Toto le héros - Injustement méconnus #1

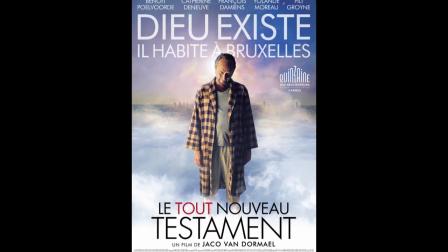[0:19]
TOTO L'HERO est le premier film de Jaco Van Dormel, le réalisateur belge du 8e jour et de Mister Nobody, mais également du Tout Nouveau Testament qui est sorti en septembre 2015.
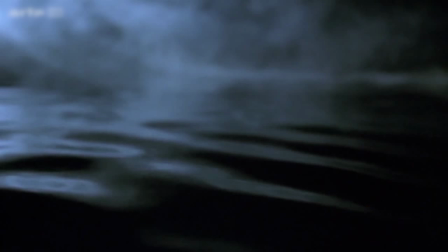[0:28]
Ce film a reçu tout un tas de distinctions, dont le César du meilleur film étranger,
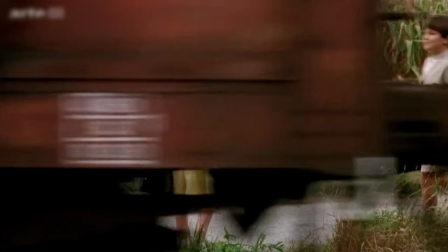[0:32]
le BAFTA Film Awards du meilleur film non anglophone, et il a été meilleur scénario et révélation cinématographique de l'année au prix du cinéma européen,
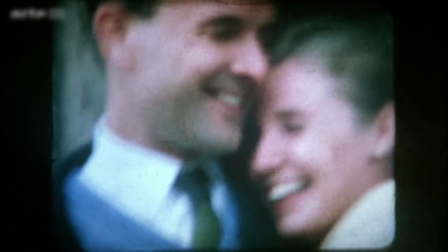[0:38]
et Camerador à Cannes. Il connut donc un énorme succès critique, mais aussi un grand succès public lors de sa sortie en 1991,
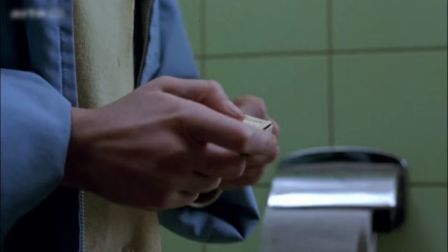[0:45]
et il est aujourd'hui considéré par la revue Le Cinéma Belge, un peu l'équivalent des cahiers du cinéma au pays de la frite,
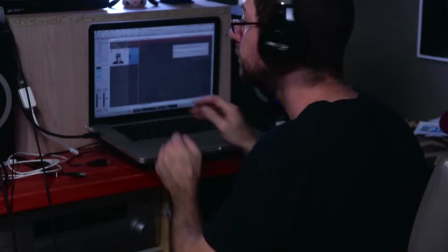[0:50]
comme le film événement de la décennie 90. Et pourtant, combien parmi vous l'ont vu ? Moi ?
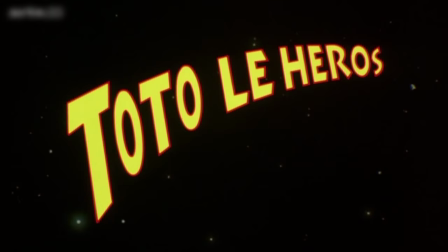[0:55]
Sans déconner ! Alors, que se cache-t-il derrière ce titre pas très sexy ?
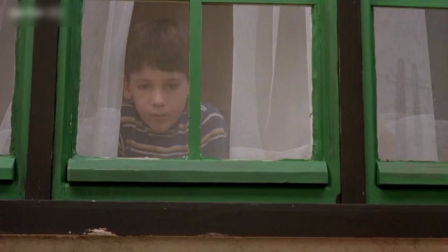[1:00]
Eh bien Toto le héros raconte l'histoire de Thomas, le fameux Toto, qui garde une profonde rancœur envers son voisin d'enfance, Alfred.
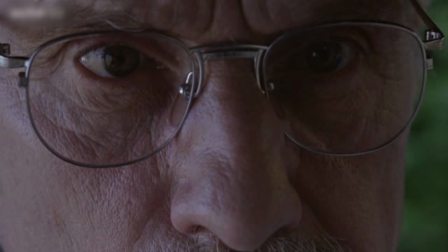[1:06]
A travers de nombreux flashbacks, les souvenirs de Thomas nous amènent à comprendre les raisons qui vont le pousser à retrouver Alfred pour le tuer. Génial, non ? Je crois que tu peux couper là Alors bon, c'est sûr que dit comme ça,
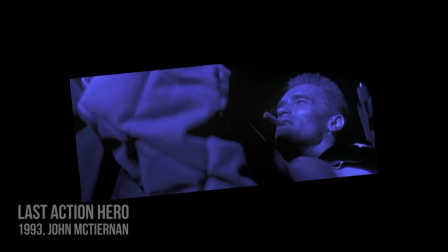[1:24]
le pitch n'est pas très attrayant Et la jaquette et le titre n'étant pas très vendeur Je peux comprendre qu'on puisse passer son chemin sur ses seuls critères
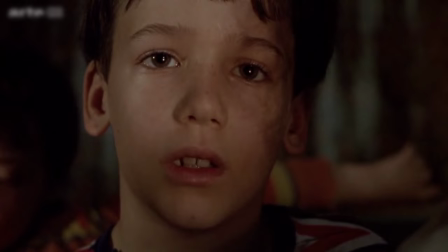[1:36]
Merci Chorzy En effet, Monumental Erreur Toto le héros est original,
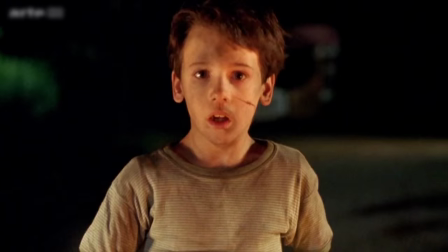[1:42]
simple et complexe à la fois Léger et sordide, délicat et torturé, drôle et bouleversant Vous en connaissez beaucoup des films avec une telle ambivalence ?
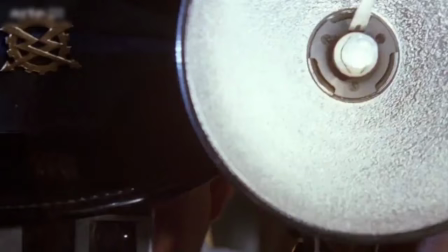[1:50]
Sa grande force, c'est qu'il mélange les genres, les époques, les tons, avec une incroyable fluidité et une grande cohérence.
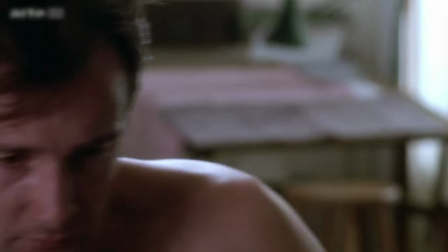[1:56]
Par exemple, la narration joue avec la temporalité, racontant la vie de Thomas enfant, adulte et vieux.
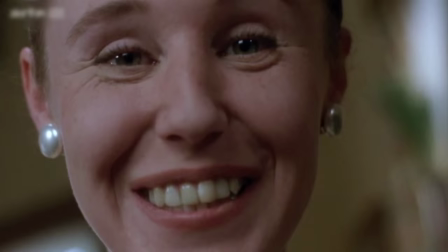[2:01]
C'est extrêmement cohérent car c'est le vieux Thomas qui se remémore son passé et nous le raconte par la même occasion. Et grâce à une écriture solide et des astuces de montage et de mise en scène, cette temporalité alternée n'est gênante à aucun moment. C'est sûr que pour un premier film, c'était un peu ambitieux dans le sens que je voulais faire un film dont le style soit le sujet, que la manière de raconter soit le sujet même. C'est un film qui n'est pas à l'extérieur des personnages et qui observe quelque chose qui se passe. C'est un film qui est à la première personne, où la caméra dit toujours « je », et où tous les personnages sont emboîtés les uns les autres comme des poupées russes. Le vieux contient l'adulte qui contient l'enfant, qui contient l'imaginaire de ce qu'il a et de ce qu'il ferait dans le futur. Et là, le style même avait un sens. C'est-à-dire que le style, c'était de procéder par bon, par association d'idées, d'aller très vite dans l'univers, dans un autre. Une chose m'a particulièrement frappé,
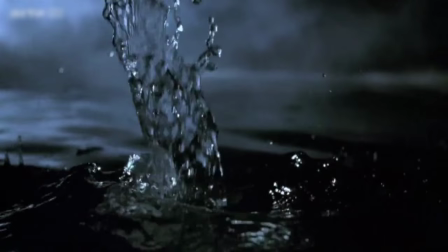[3:05]
c'est ce moment où les voix de Thomas âgé puis enfant viennent se superposer pour nous faire comprendre que le narrateur replonge dans ses souvenirs d'enfance.
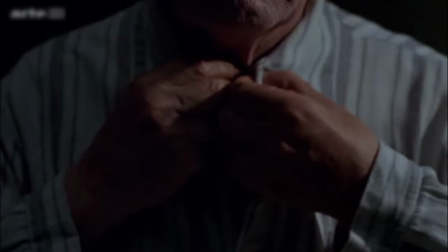[3:13]
C'est non seulement efficace, mais en plus ça entretient dans notre esprit cette dimension de temporalité à deux temps.
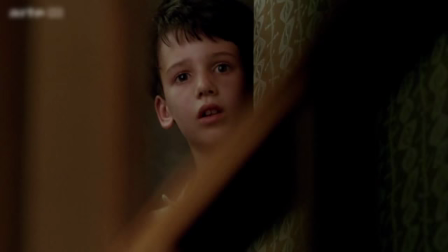[3:18]
Le temps de la narration quand Thomas est vieux et le temps des souvenirs.
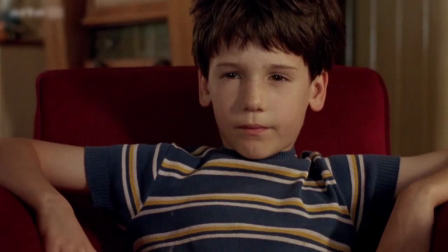[3:21]
Jacobin d'Ormel aurait pu conserver la voix de Thomas âgé, mais on aurait perdu la naïveté et la distanciation qu'impose le regard de l'enfant.
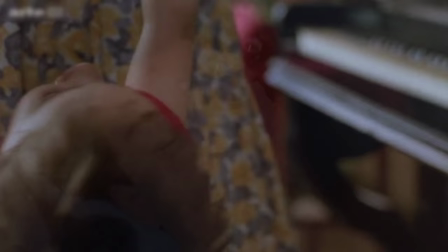[3:28]
Et elle est indispensable à l'idée d'ambivalence permanente que nous transmet le film.
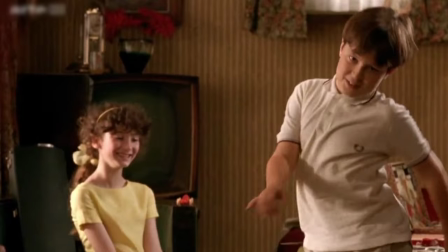[3:31]
Oui, cette ambivalence est primordiale, car c'est elle qui donne sa personnalité au film en nous conférant un léger sentiment d'inconfort permanent.
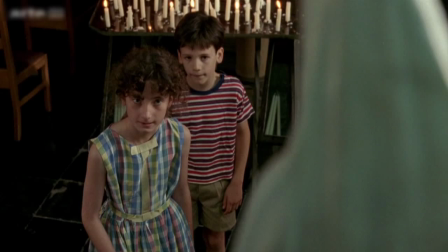[3:39]
A chaque fois que le film semble rentrer en terrain balisé, il propose finalement toujours quelque chose de différent.
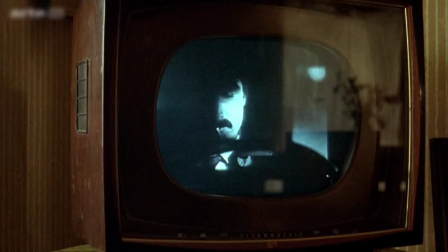[3:44]
Le spectateur est donc constamment sollicité et ne peut jamais se reposer sur ses acquis. Pourtant le film ne donne jamais ce sentiment d'être le cul entre deux chaises.
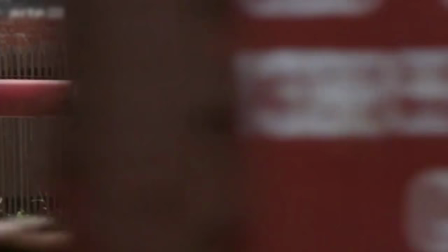[3:52]
Tout semble tellement évident, cohérent, il aime jouer avec notre perception, nos habitudes de spectateur, sans pour autant nous mettre à la rue.
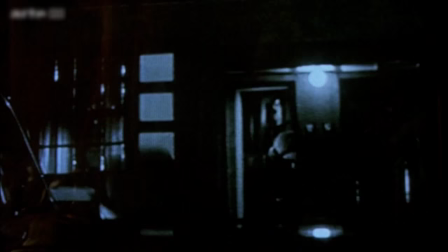[4:00]
En tant que spectateur, nous avons l'habitude de nous positionner dans un état d'acceptation de ce qu'il se passe à l'écran.
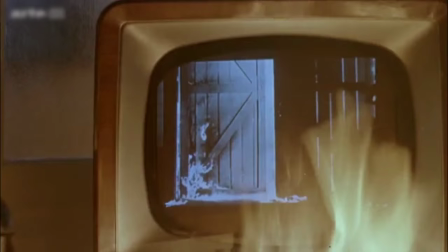[4:05]
C'est ce que Coleridge a appelé l'état de suspension consenti de l'incrédulité.
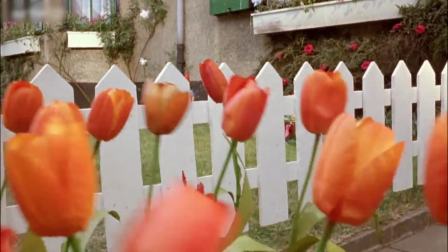[4:09]
Et bien le film joue avec ça, puisque le narrateur semble déformer les souvenirs qu'il nous raconte, soit tout est idéalisé avec ses fleurs qui dansent par exemple, soit tout est dramatisé.
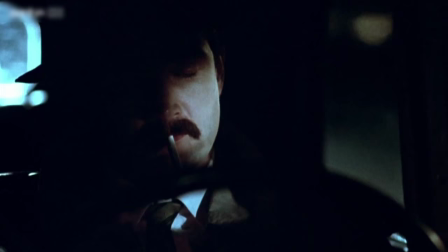[4:17]
Ainsi le spectateur accepte ce qu'il voit et ce qu'il entend. Et il est bien obligé s'il veut suivre le film.
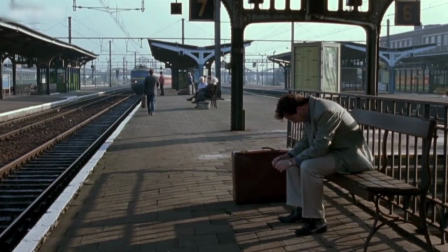[4:22]
Mais au fond de lui n'est un doute, un trouble déstabilisant qui lui confère un sentiment inhabituel.